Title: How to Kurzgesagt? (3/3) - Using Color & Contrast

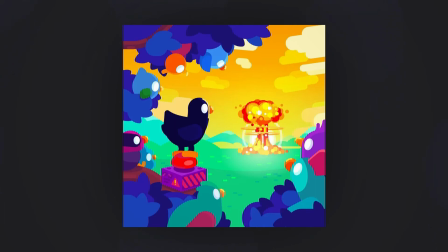763s
This setup kinda creates a frame around the main subject, so you can focus on it and only later explore the rest of the image. The birds and leaves blend together quite well, so there's not much contrast between them, which could distract you from the important stuff. The one thing that stands out though is the duck.
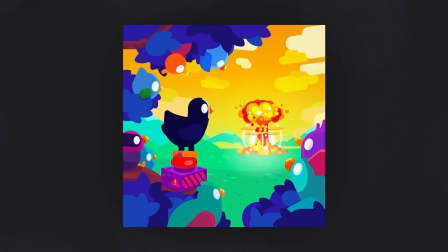781s
It's dark while the sky is rather bright, creating a quite harsh contrast between them, and therefore forming another focus point. Due to the position and size of the duck, you could say that the artists intended to form a kind of connection between the duck and the explosion, since one caused the other.
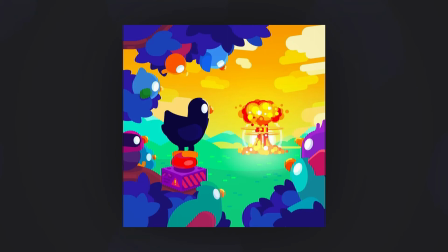797s
But this is only my interpretation of that picture. If you have a different opinion, feel free to let me know in the comments.
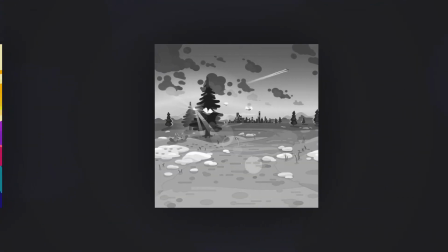803s
And now, the final image.
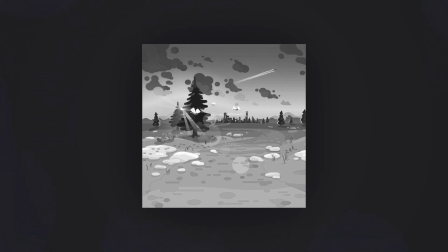Great job and thanks for hanging in here with me. Now, here's the original by Kurzgesagt.
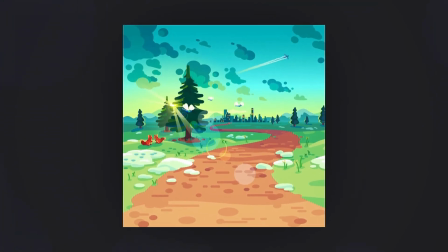822s
This is a very complex scene and there's a lot going on in here. It might seem a bit overwhelming at first, but if you look closely, you can tell that it's divided into different sections. There's a path that holds different shades of brown, there's a greenish hill surrounding it,
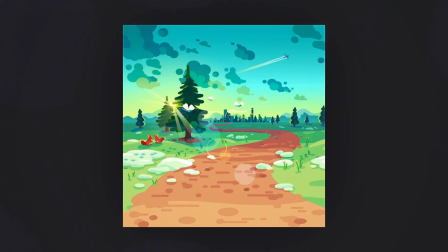837s
and far off in the distance there is the city with the greenish mountains surrounding it and the sky. The main subject of the scene is the city. This is implied by the path leading to it and the high contrast it has to the other objects in the background.
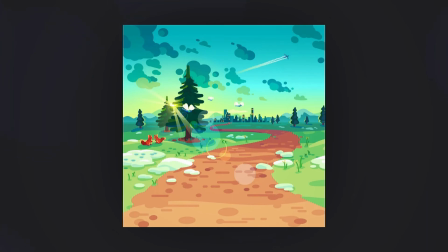852s
Usually you would probably miss the city if you didn't know it was there, but since there is that path with that really high contrast to its surrounding leading to the city, your eyes have a visual guide they can follow until they reach the main subject of this image. So Kurzgesagt managed to tell a story in that image only by using clever composition and color. This should help you get your head wrapped around this topic a bit more. I know that it can be hard starting out with illustrating like Kurzgesagt, but you're on a good way. And now, it's finally time for the little surprise I've promised you. To make it even more intuitive, putting together beautiful illustrations, I have created a full library of Kurzgesagt colors,
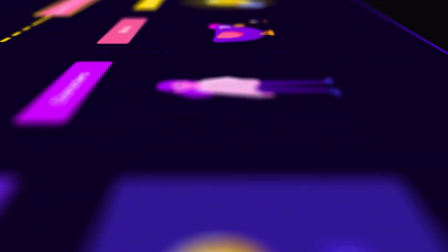891s
including over 500 color swatches and 7 unique illustrations based on the originals by Kurzgesagt illustrators.
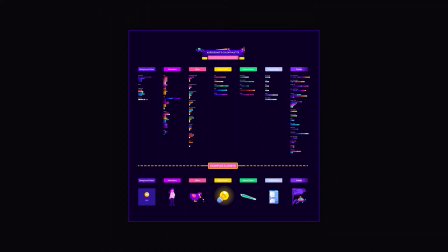899s
It's even available in a light and dark version. You can use it in all of your projects and combine those colors using the rules we've just talked about to create unique masterpieces. So now go ahead and have fun with it. You can fetch it from the link in the description. Also, you can decide to either download it for free or leave me a little tip, because it really was a bunch of work putting this together. And if you've got any feedback or criticism, feel free to let me know either in the comments or over in our Discord. Anyways, thanks a bunch for watching and keep creating!